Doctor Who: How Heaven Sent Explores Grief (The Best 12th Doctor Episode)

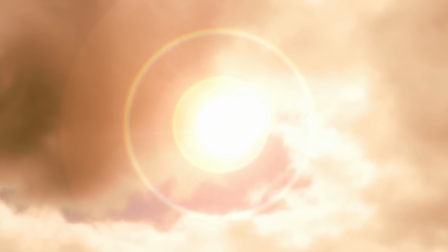Usually, big, dramatic things happen in Doctor Who, then the next week everyone's absolutely fine.
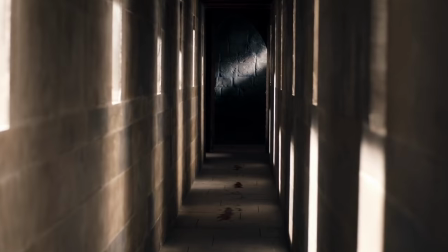The problem is, Doctor Who is always about the new adventure, not the aftermath of the last one.
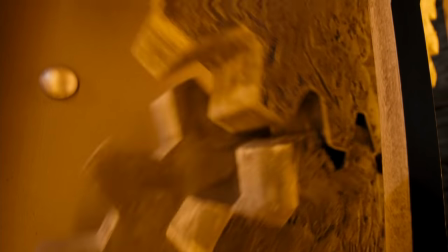Structurally, that's incredibly important to how the show works, so you have to make grief the centre of the story.
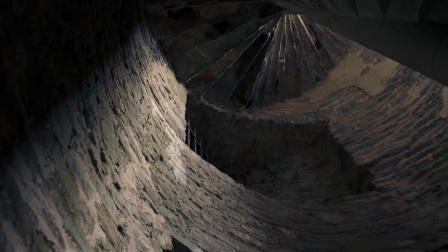Grief has to be the new adventure. What is grief? How do I make grief the monster of the week in Doctor Who.
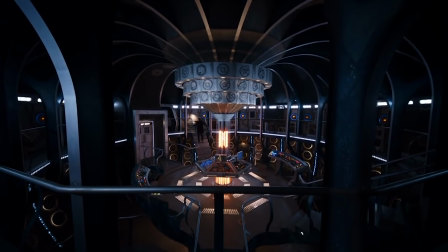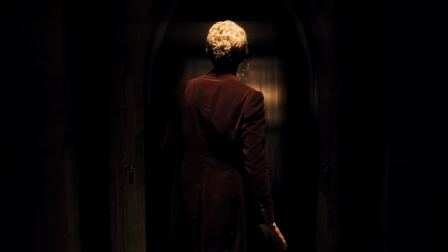Heaven Sent is probably one of the best case studies into the Doctor's psyche that has ever been told on the show.
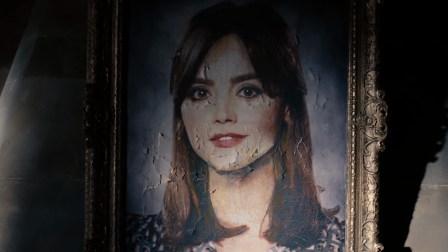Then showrunner Stephen Moffat's mission statement, how do I make grief the monster of the week in Doctor Who, proved to be a concept that would lead him to deliver one of his very best scripts,
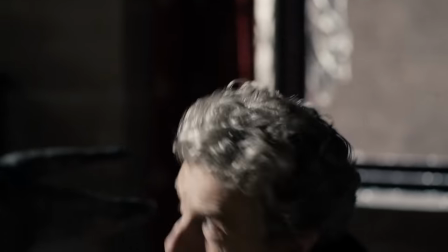the best showcase of the ever brilliant Peter Capaldi, and possibly the most emotionally charged Doctor Who episode ever.
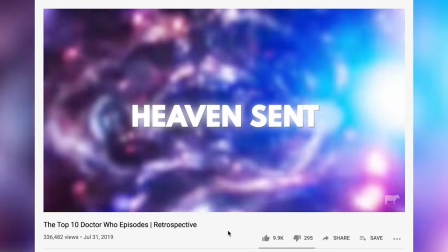Well, probably third, but who's counting?
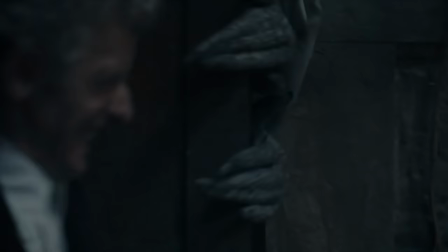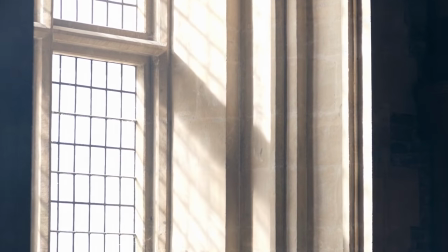The episode begins with a stirring monologue about something that follows you from birth.
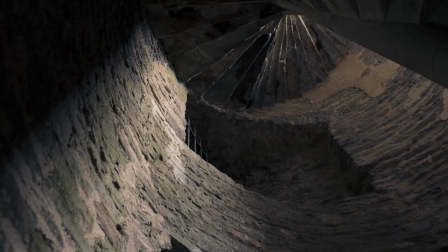We're simultaneously treated to eerie shots of an empty castle, acclimatising the viewer with a setting that they will gain an encyclopaedic knowledge of by the episode's end.
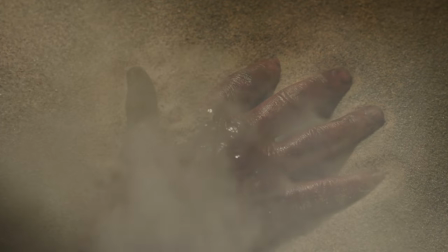Even from the first few frames, we're treated to breadcrumbs to get our brains working. Whose blood is that?
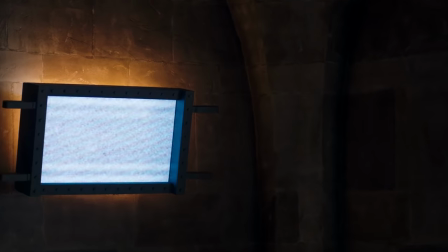Where are we? What are the screams for?
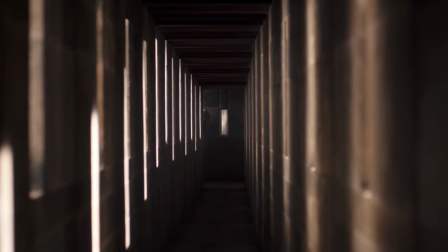Quite literally, the Doctor is outlining the abilities of the monster we will soon meet,
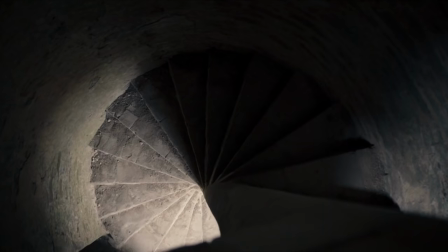this monologue delivering exposition whilst
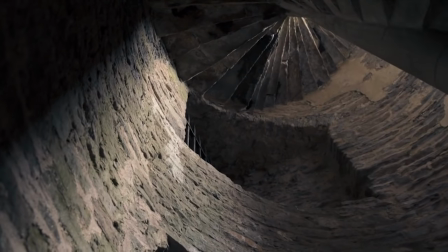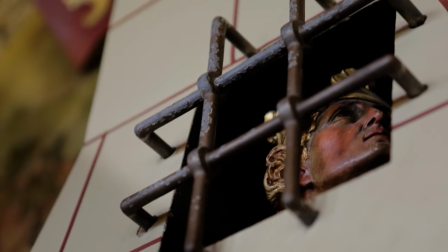also setting the tone.
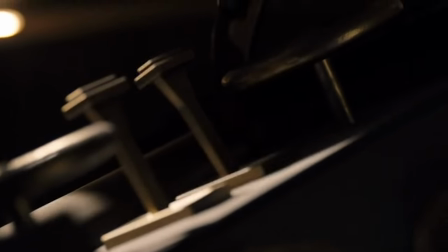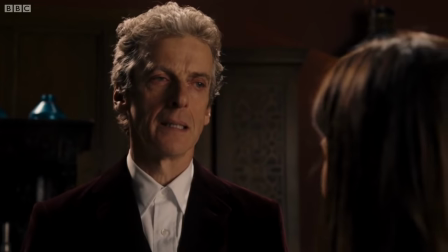The viewer is reminded of that ever-familiar existential horror, Death.
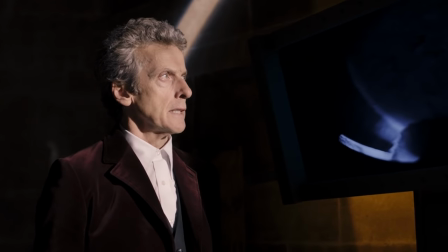Even though this episode works as a self-contained story,
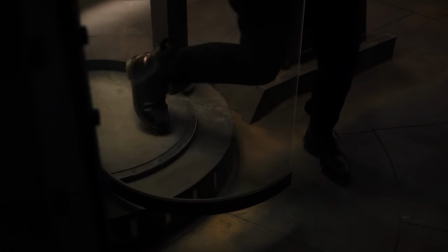this opening monologue makes it crystal clear that it truly is the second instalment, a true sequel episode to Face the Raven.
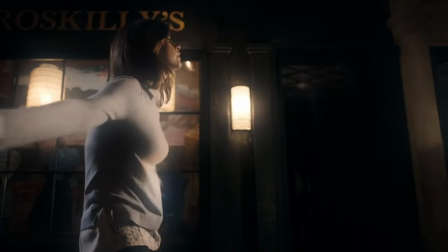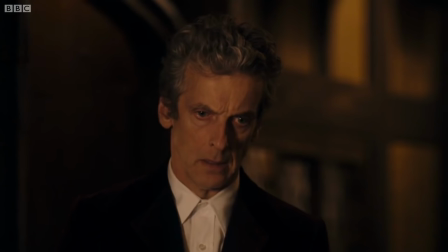And it is the climax of that episode, the death of his beloved companion and best friend Clara,
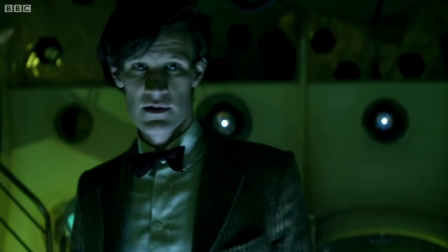that stirs our good doctor into one of his trademarks, evoking fear with nothing but words.
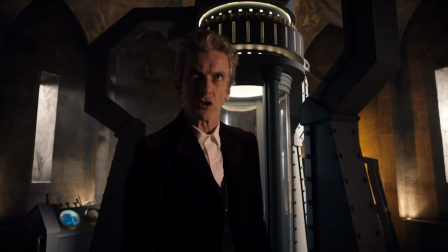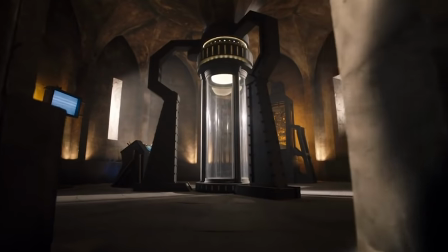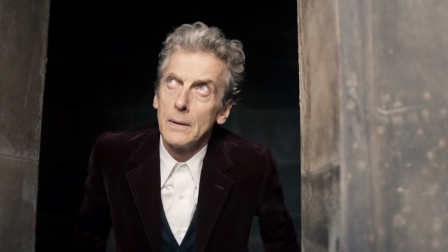I could watch Capaldi make deductions by himself all day long.
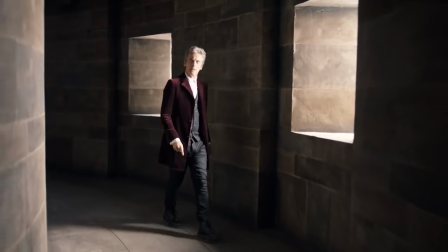Then you'll have a choice. Come out. Show yourself.
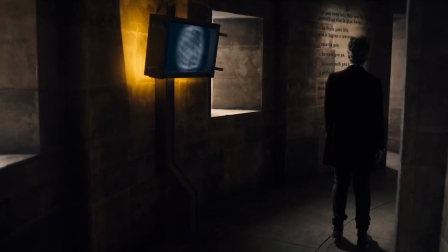Or keep on hiding.
The introduction of the monster is also so effective.
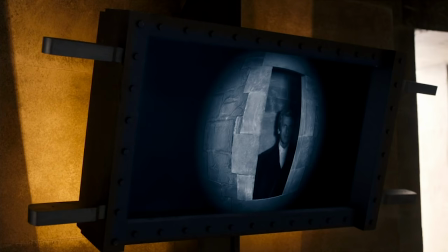First by seeing what it sees, before a long shot where you can see it just off in the distance.
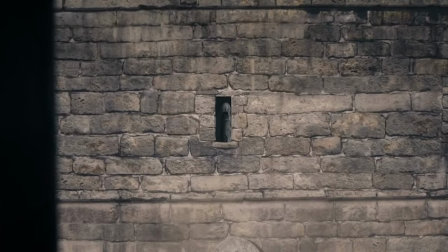The framing of it just standing there watching.
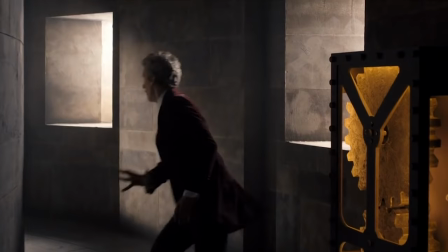The pair are soon acquainted in the flesh, the putrid fly-ridden flesh, and our wise old magician resorts to doing what he normally does, the impossible.
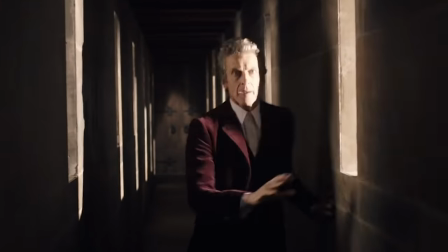Namely, talking to a… door?
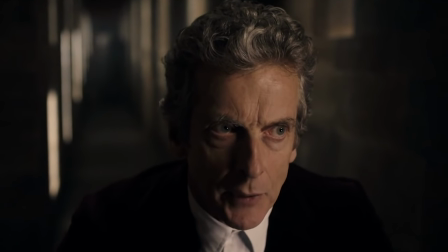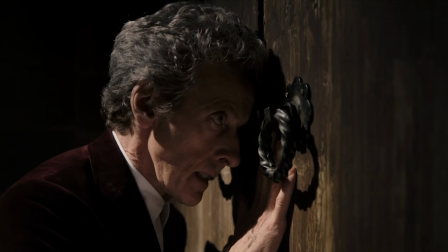The way Capaldi delivers that,
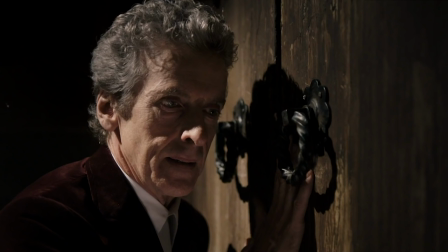like the Doctor forgot for a very brief moment that Clara wasn't beside him before crashing back down to face the sobering reality that she is dead, is so well done.
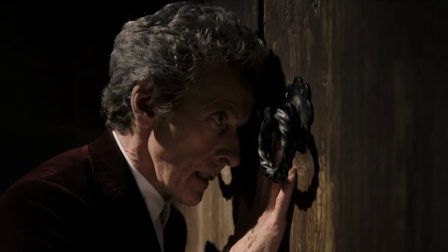All the enjoyment of his hijinks are rendered meaningless now that he doesn't have his best friend to share them with.
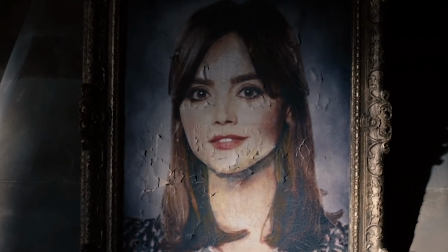I really like the way the episode makes the internal mental processes of grief physical signifiers.
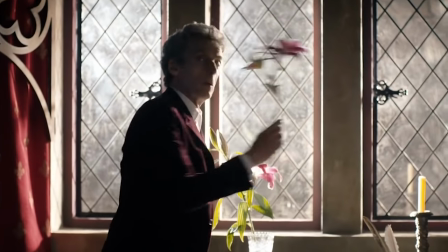The doctor smells the flowers like having a good uninterrupted thought in the wake of losing someone,
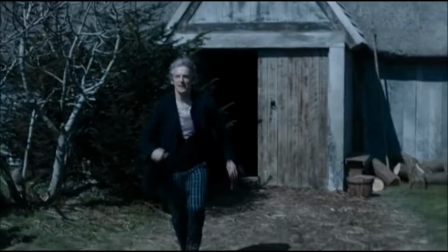a thought that stops your grief and puts you at peace, before the thought of that person comes crashing back into your mind.
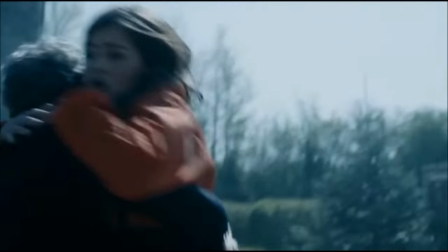They're right in front of you, clear as day, except they're not.
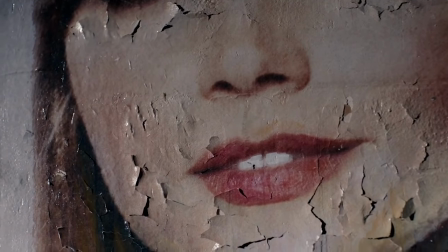They're just a memory, and the memory just isn't as good, it's full of cracks, you want the real thing.
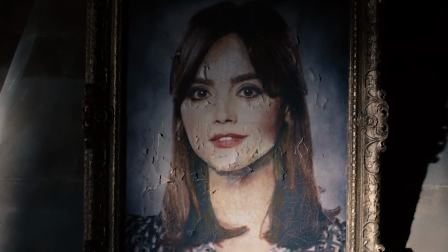It's like a painting of a person instead.
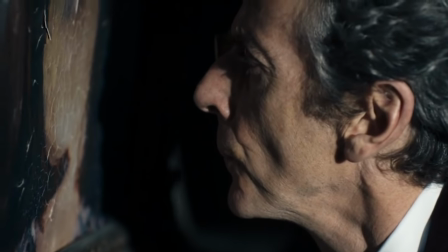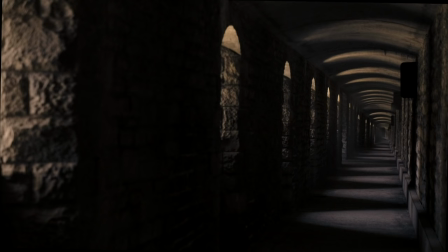Loving the little retro frills on the score, it also really adds to the ominous, empty feeling the castle gives off.
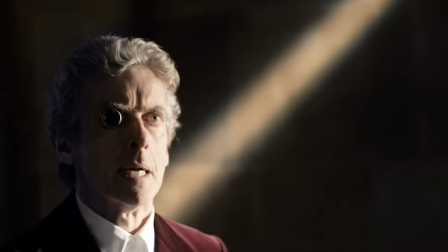We then get an answer as to exactly what the monster is, rather quickly.
I was a very little boy.
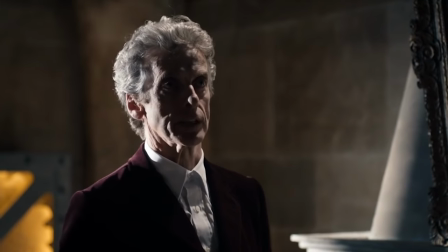There was an old lady who died. They covered her in veils, but it was a hot, sunny day, and the flies came.
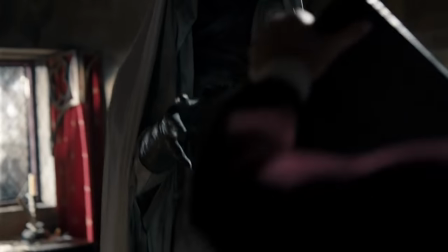It might mess for years.
This time, there's no door to have a chinwag with, the Doctor is trapped with nowhere to go.
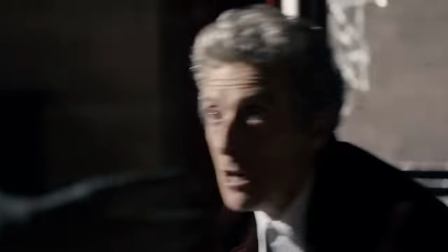Or so it seems.
Because you won't see this coming.
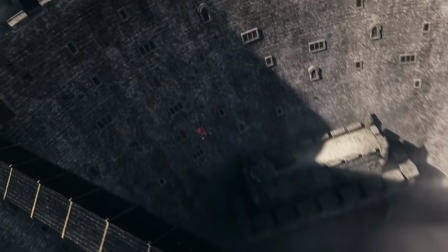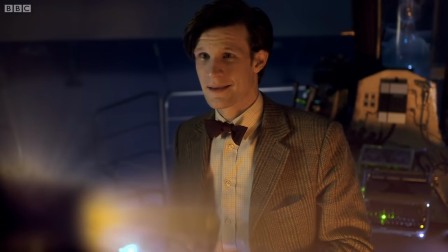We very rarely get episodes about the Doctor.
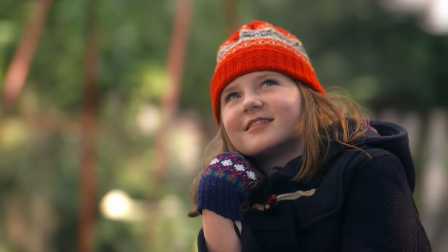The Doctor is the heart of the show, of course, but what makes the show is that it is the companion story, and we see the Doctor through their eyes.
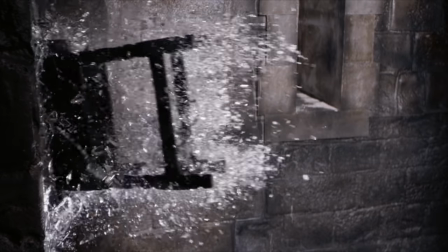In Heaven Sent, we see the world how the Doctor does.
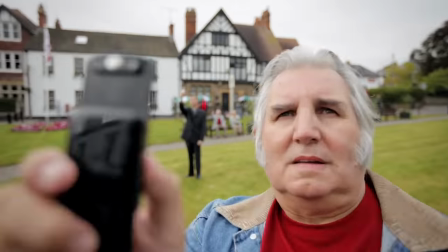In what feels like a callback to Moffat's very first episode as showrunner, in which we would see how intricately the Doctor can read the room in what is a fraction of a second for a human mind,
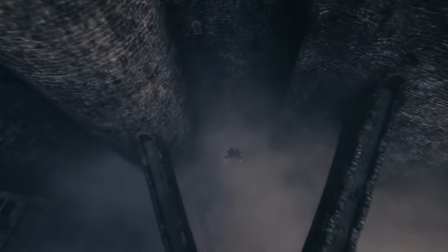Capaldi's Doctor calculates all manner of variables whilst plunging to his uncertain doom.
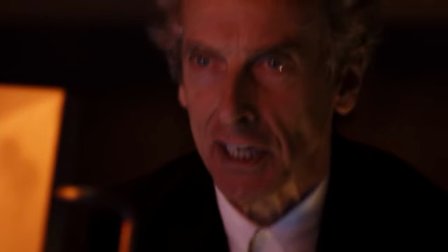It's a testament to the quality of the story that we get top-tier Doctor adventuring,
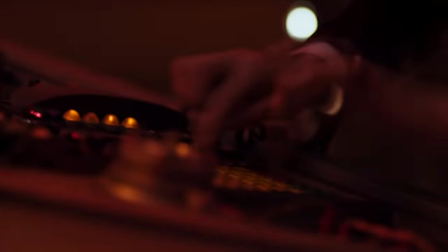a proper set piece nestled within something as simple as the Doctor breaking a window and jumping out of it.
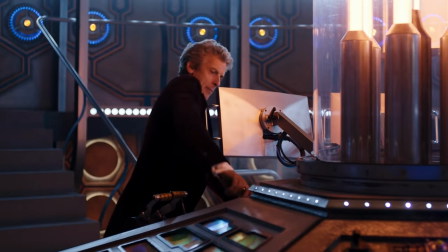And of course the Doctor's mind palace is the TARDIS, just further emphasising the almost symbiotic relationship between the Time Lord and his time machine.
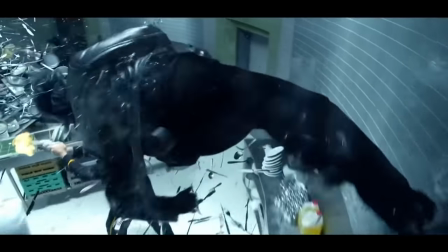This whole sequence is almost like a Quicksilver time in a bottle scene, except the Doctor's superpower isn't super speed, it's just raw intelligence.
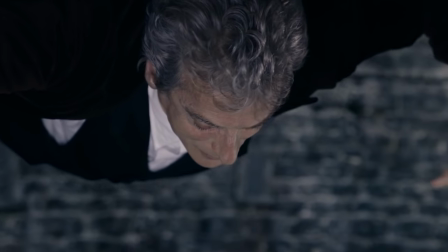We're watching him break it down and deduce step by step a solution in a fraction of time as he falls.
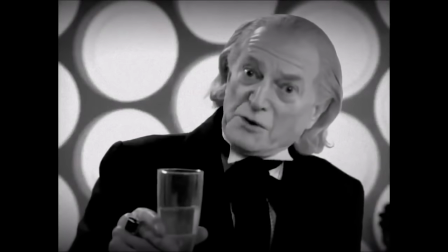There's something that really works about the Doctor breaking the fourth wall, just a teensy tiny little bit,
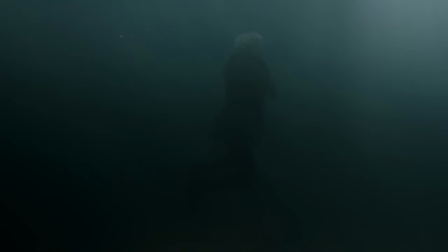as if the Doctor is of course smart enough to know that he is fiction, but there's something about him knowing that that makes him feel realer than ever.
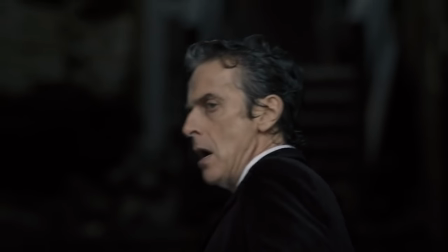It just adds to the magic of the character with such a tiny detail.
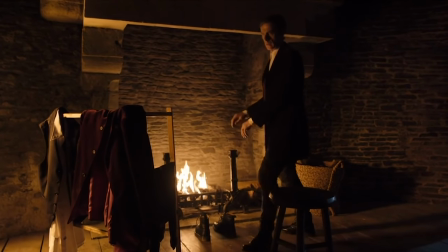I love that the very first time he came through the labyrinth, he took his wet clothes off and then ran around in the nip until he got back to the teleporter.
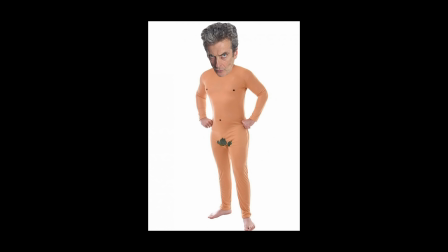Maybe there's an R-rated cut of the episode out there somewhere, complete with a dangling Peter Capaldi? I'll stop now.
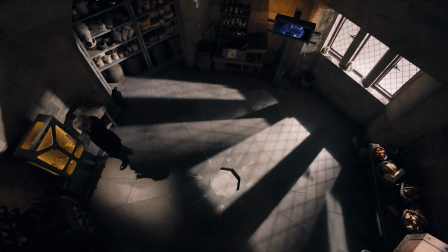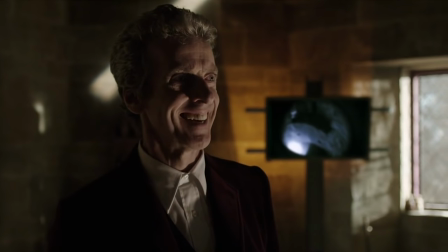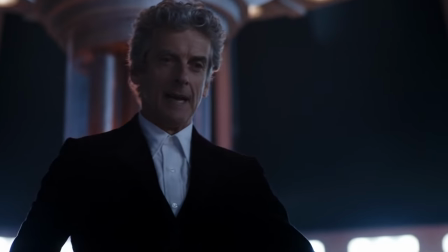I love that the Doctor revels in the mystery to solve, still fully aware that he is in a waking nightmare.
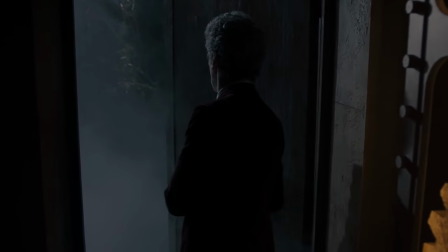But then I suppose this is the stage of grief where you fixate on a task to complete.
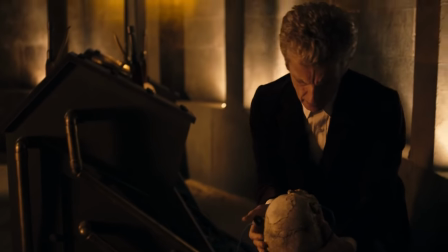You do revel in those tasks, however big or small they are, or at least I know I do.
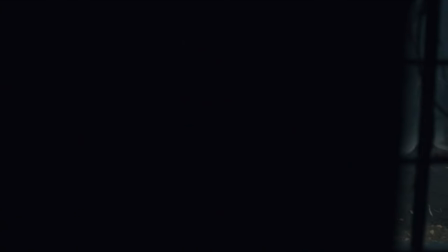It's the perfect distraction, isn't it? All the while he's enjoying it, he simultaneously digs his own grave.
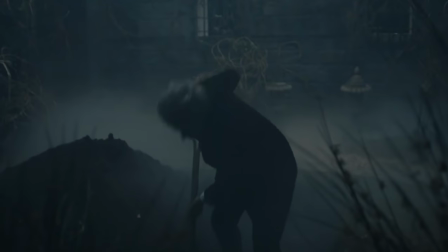The jump scares in the episode are effective because they properly surprise you by coming in during moments of reflection.
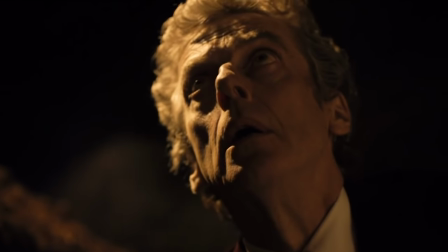They remind us that it can come from anywhere and at any time.
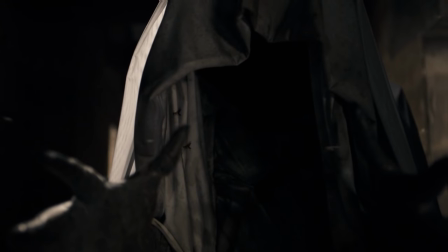Once the Doctor has faced the Veil several times, he realises the truth. It doesn't want truth.
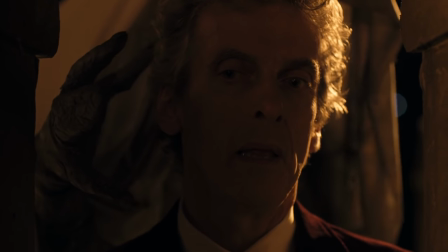Well, not per se.
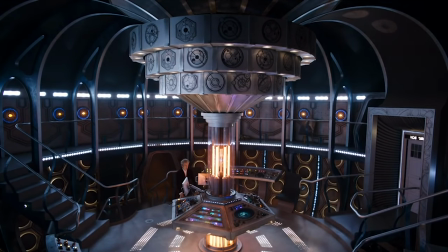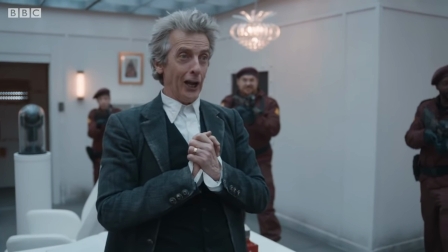There's a great irony in the man whose number one rule is the fact that he lies, being faced with the agony of eternity, or simply telling the truth.
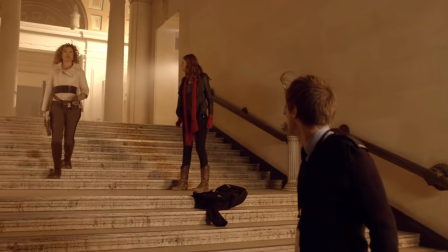Rule one the doctor lies again.